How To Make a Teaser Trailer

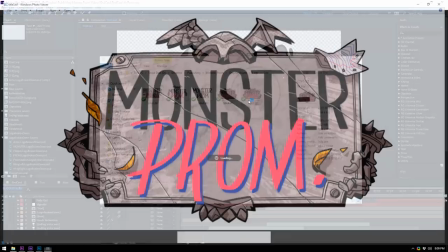413s
And then finally we have the outro animation with the logo now before we came on board the logo looked like this and then
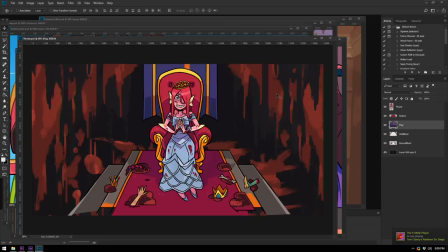420s
we were not super happy with it so we decided we want to change the logo and what we landed on was this which is the new design with the two monster hands holding each other so for this i took the logo and i broke it down into individual pieces so i can animate every single asset separately even these tiny wings here and then i figured we need a way to introduce the logo in a natural way so the viewers attention naturally goes where the logo will appear and the way we do that is with this super awesome hands animation made by Yona who was also featured in a
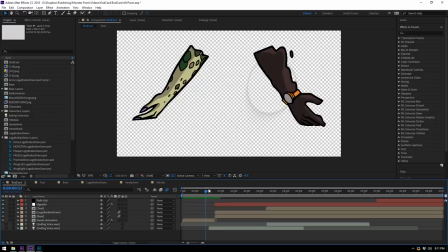450s
previous video she did a really cool job on these hands a more faster and faster as they get closer to each other so whatever you have on screen like beat gameplay footage or whatever else the arms gradually fade in and
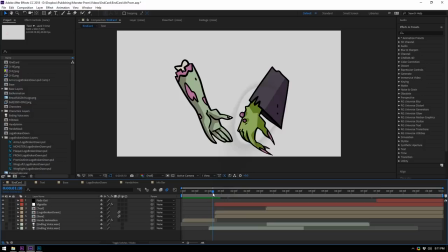462s
they direct your eyes to where the logo will appear and it creates this shockwave that fills the screen with the background and I added this little uh shaking effect so it sells the impact of two stone hands basically grasping
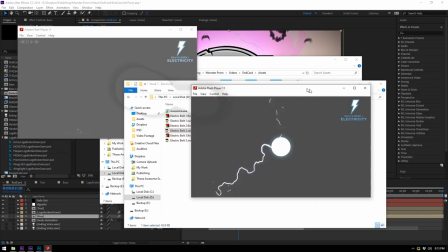475s
each other then they scale down a little bit and the base of the logo shows up while also having some thunders in the background those lighting strikes in the background are
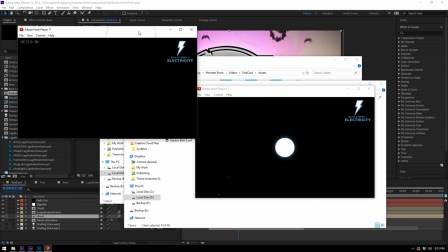483s
actually some animations i made many many years ago uh 2012 and i figured i could actually reuse those because they kind of
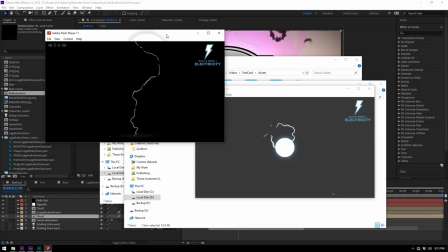490s
fit this scenario and some bats flying away just a simple animation loop that i made into a particle system and then I made them spawn when the logo shows up.
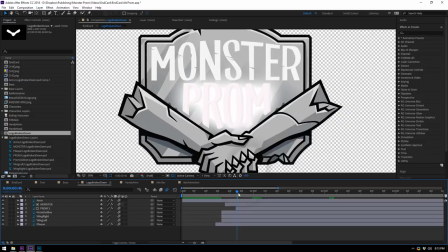499s
So it makes the impact even more powerful. So the lightning hits and the logo text shows up and I tried to animate every single piece of the logo, including these two little wings that kind of show up from behind the hands.
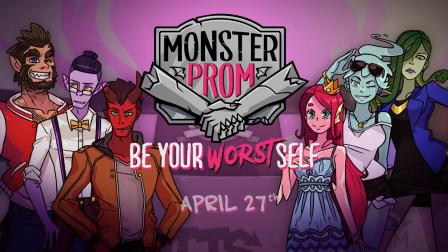511s
And that's about it. After this, the characters show up and the game's info appears on screen, synced with the voice acting, telling you when the game is gonna come out and all that.
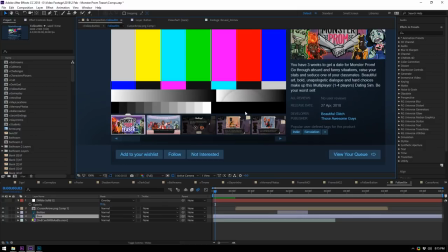519s
And after the logo shot, which is called an end card, by the way, I wanted to encourage the viewer to press the wishlist button on Steam.
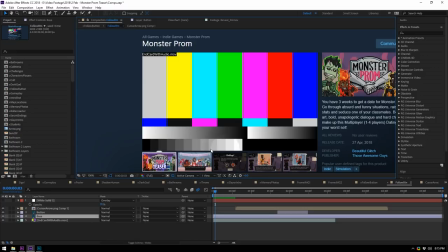525s
So the way I did that is I took a screenshot of the game's Steam page and then where the trailer would go normally on the Steam page I put in the logo animation and then I animated a tiny cursor to go over the wishlist button and click it And this is all done
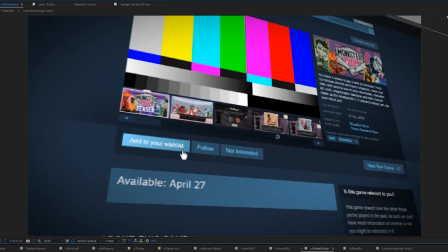538s
manually and also the secret to making this look like a screen is to add a little grid That makes it look like you can see the pixels and
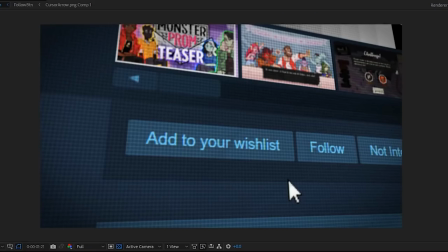545s
then create a 3D camera So it ends up looking like this and turn on depth of field So the edges of the screen get blurred a little bit and this creates this very cool screen effect that I like to overuse in all the Move or Die trailers. So that was it for video editing. Now I want to focus a little bit on the audio side of things because that's usually a part that's overseen and it's not considered as important as the visuals and personally I think that's not the case because I really like sound design.
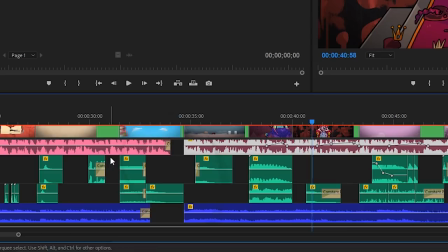573s
So this is how the audio for the trailer looks like and everything that's pink is the voice acting and then these blue tracks are the songs that
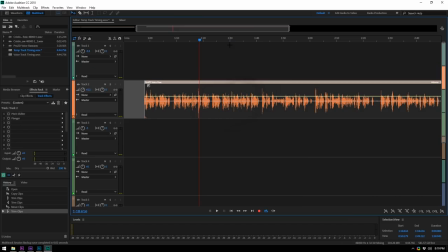580s
play in the background and everything green is a sound effect now for voice acting i got this long recording with all the takes for the video
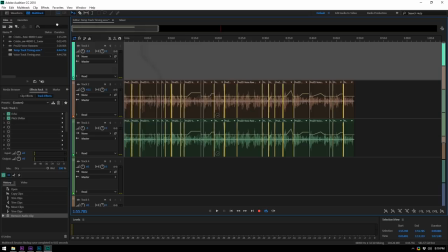588s
including some different voices and some various takes and then i had to cut all of this down and time it just right so it sounds correct and the final piece looked like this top notch institution with lots of locations to visit and then i added some effects and a little bit of reverb to make the voice sound more spidery because the voice is coming from principal giant spider, this is what we get.
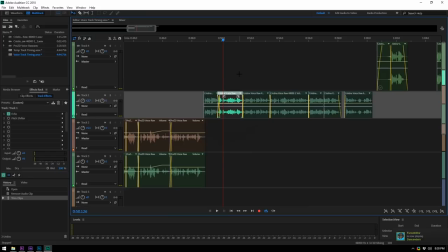609s Top-notch institution with lots of locations to visit.
Eh? Also for the very last voice, I had a little problem. When Christina, the female voice actor at the end of the video said, welcome to Monster Prom, the way she said it was with an upward curve. So she said it like, welcome to Monster Prom. And it sounded like this.
Welcome to Monster Prom.
And that kind of sounds off, especially when you hear it for the first time. so I had to go in and look for a different take and change the
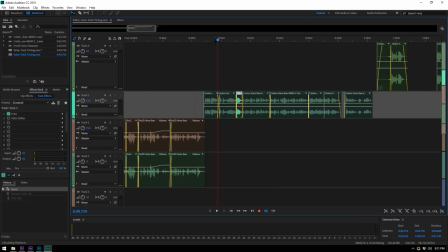636s
pitch very slightly to fix that upwards curve and bring it to a more flat one. I ended up with this. Welcome to Monster Prom, the first multi- And if you listen really closely, you can hear that there's a cut there, but I think overall it sounds better like this. So I added in all the voice acting and next up was landing on a song for the video. At the very end, when the game logo shows up, we use the song written by Messer Troops, which is the band whose songs we also use in-game.